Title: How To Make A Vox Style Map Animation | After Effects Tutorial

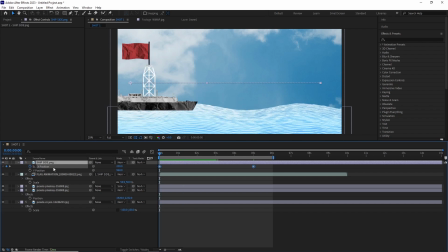After that, I animated its Y position going up and down and looped it using an expression.
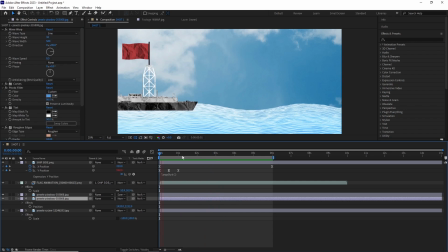After playing with the time and spacing for the animation, this is what we get.
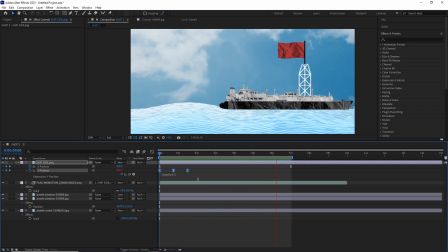For the second shot, I created a new 1920 by 1080p comp,
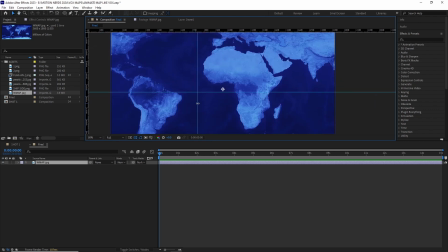dragged the world map inside it, and repositioned its anchor point. After this, I created another new comp, 1000 by 800 pixels, and copy-pasted the ship and the flag from the first shot.
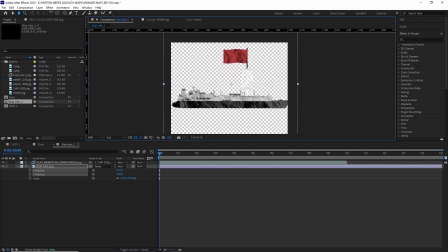I deleted the keyframes and repositioned the ship to fit better in the composition.
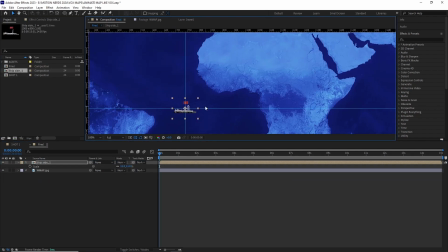I dragged the ship comp into the second scene, scaled it down and repositioned it.
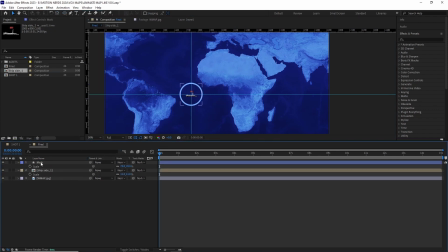After this, I created a new shape layer and added a circular shape path. I parented the ship and the shape layer to the world map and turned all of them into 3D layers.
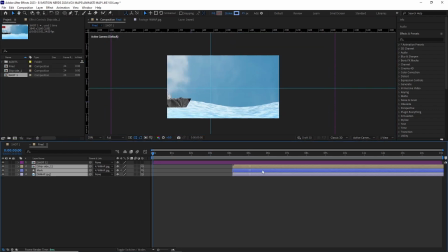I started animating the ship and I bought in the first comp inside it so I can line up the animation. I animated the first comp scale value so it zooms out
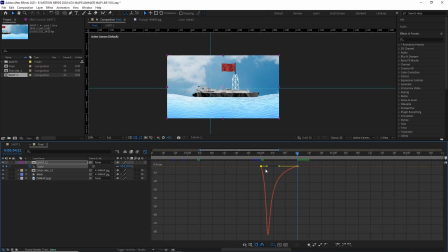and adjusted the graph so it starts fast and settles in slow. Then I started playing with the scale of the world map, and since all the layers are parented to it, they're gonna follow along.
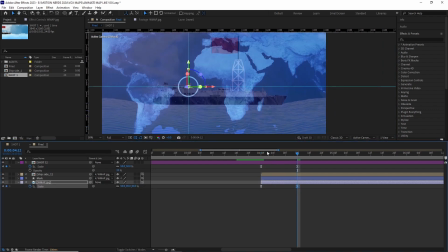I modified the graph of the world map to match with the first comp. After playing with the timing of the second ship, I realigned the layers and did a jump cut from the first scene to this.
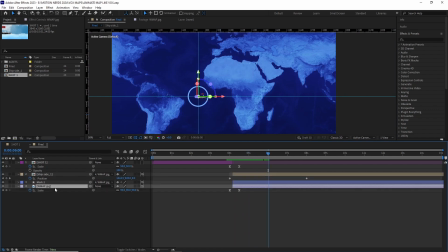After this, I animated the map scale value to create a snap zoom.
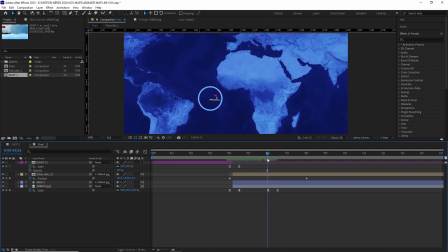I adjusted its speed graph like before, so the zoom is fast and snappy.
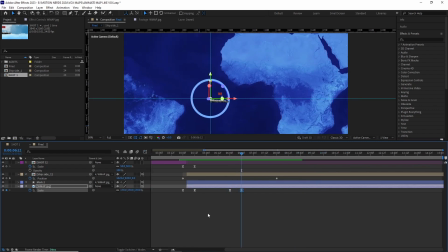This is the point where I add a text layer.
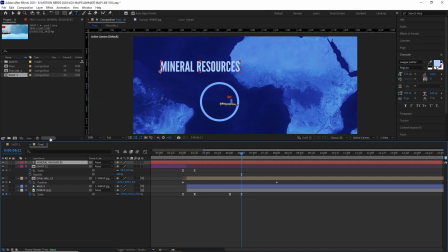I scaled it down and repositioned it, then in the timeline trimmed it to start when the first zoom ends. I added an opacity operator, turned it all the way to 0,
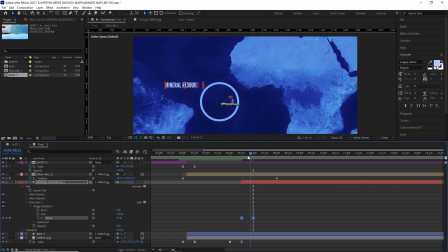then animated its offset from 0 to 100 to reveal the text layer.
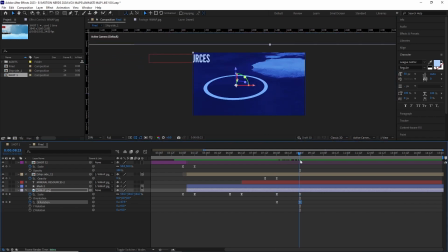I faded the ship after a few frames and then started playing with the world map scale, rotation and position. I also faded the text layer too when I was zooming in the map.
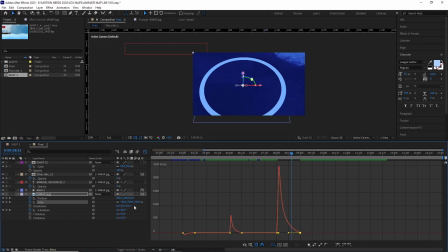After playing with the values and adjusting the speed graph for the map's position, scale and rotation, this part was done. Before adding the ships, I also animated the stroke of the shape layer because it was looking too thick when we were zoomed in that much.
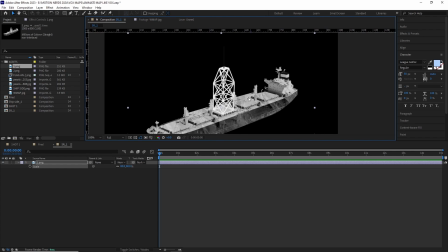After this, I made another new comp and put the new shape with the flag animation inside it.
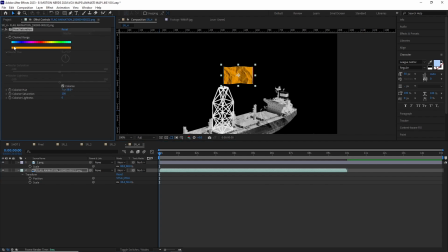Then I duplicated it a bunch of times and went inside each of them and changed the flag's color.
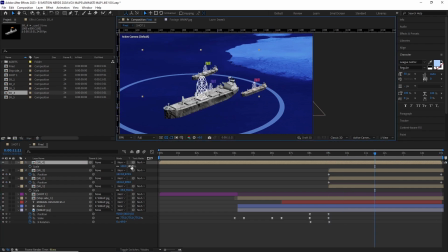After this, I bring them all inside the comp and started animating their position.
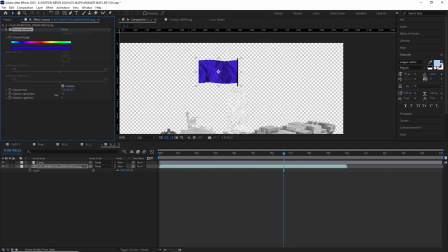Once I was happy with them, I basically repeated this entire process for the rest of the ships.
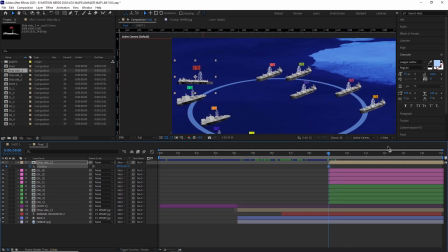I also made a few copies of the side ship comp and placed them all around the scene.
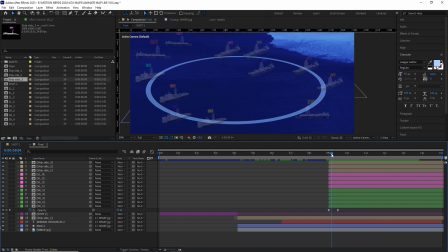Once I was happy with the overall animation, I animated one of the ship's opacity and pasted them to all of them.
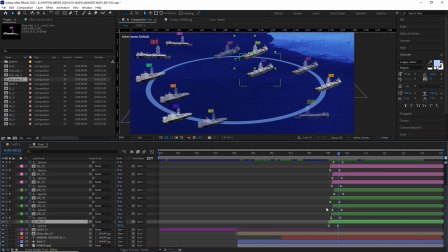After this, I offsetted all of them just a bit so they don't start all at once.
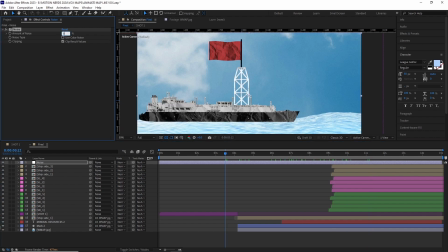A dash of noise was added and a posterized time set to 12 FPS, and it's done.
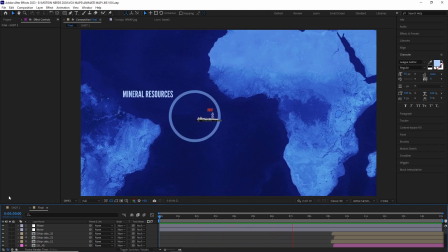As you can see, it's a pretty cool looking map animation and it can be modified to your needs.
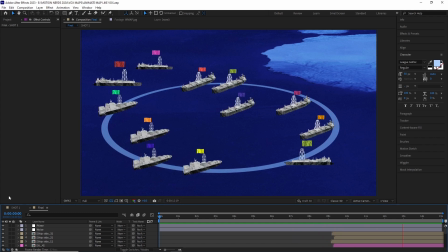It's also very flexible to edit. If you guys have any questions, please ask them in the comment and I'll try my best to answer them.
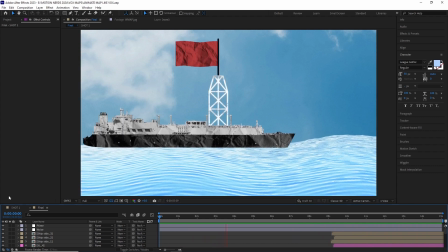And if you guys want to take a deeper look, you can get this project file from the link in the description.
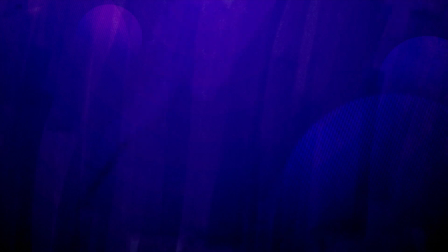Now, if you want to see a breakdown of a full Vox video process, you can click on your left as we speak.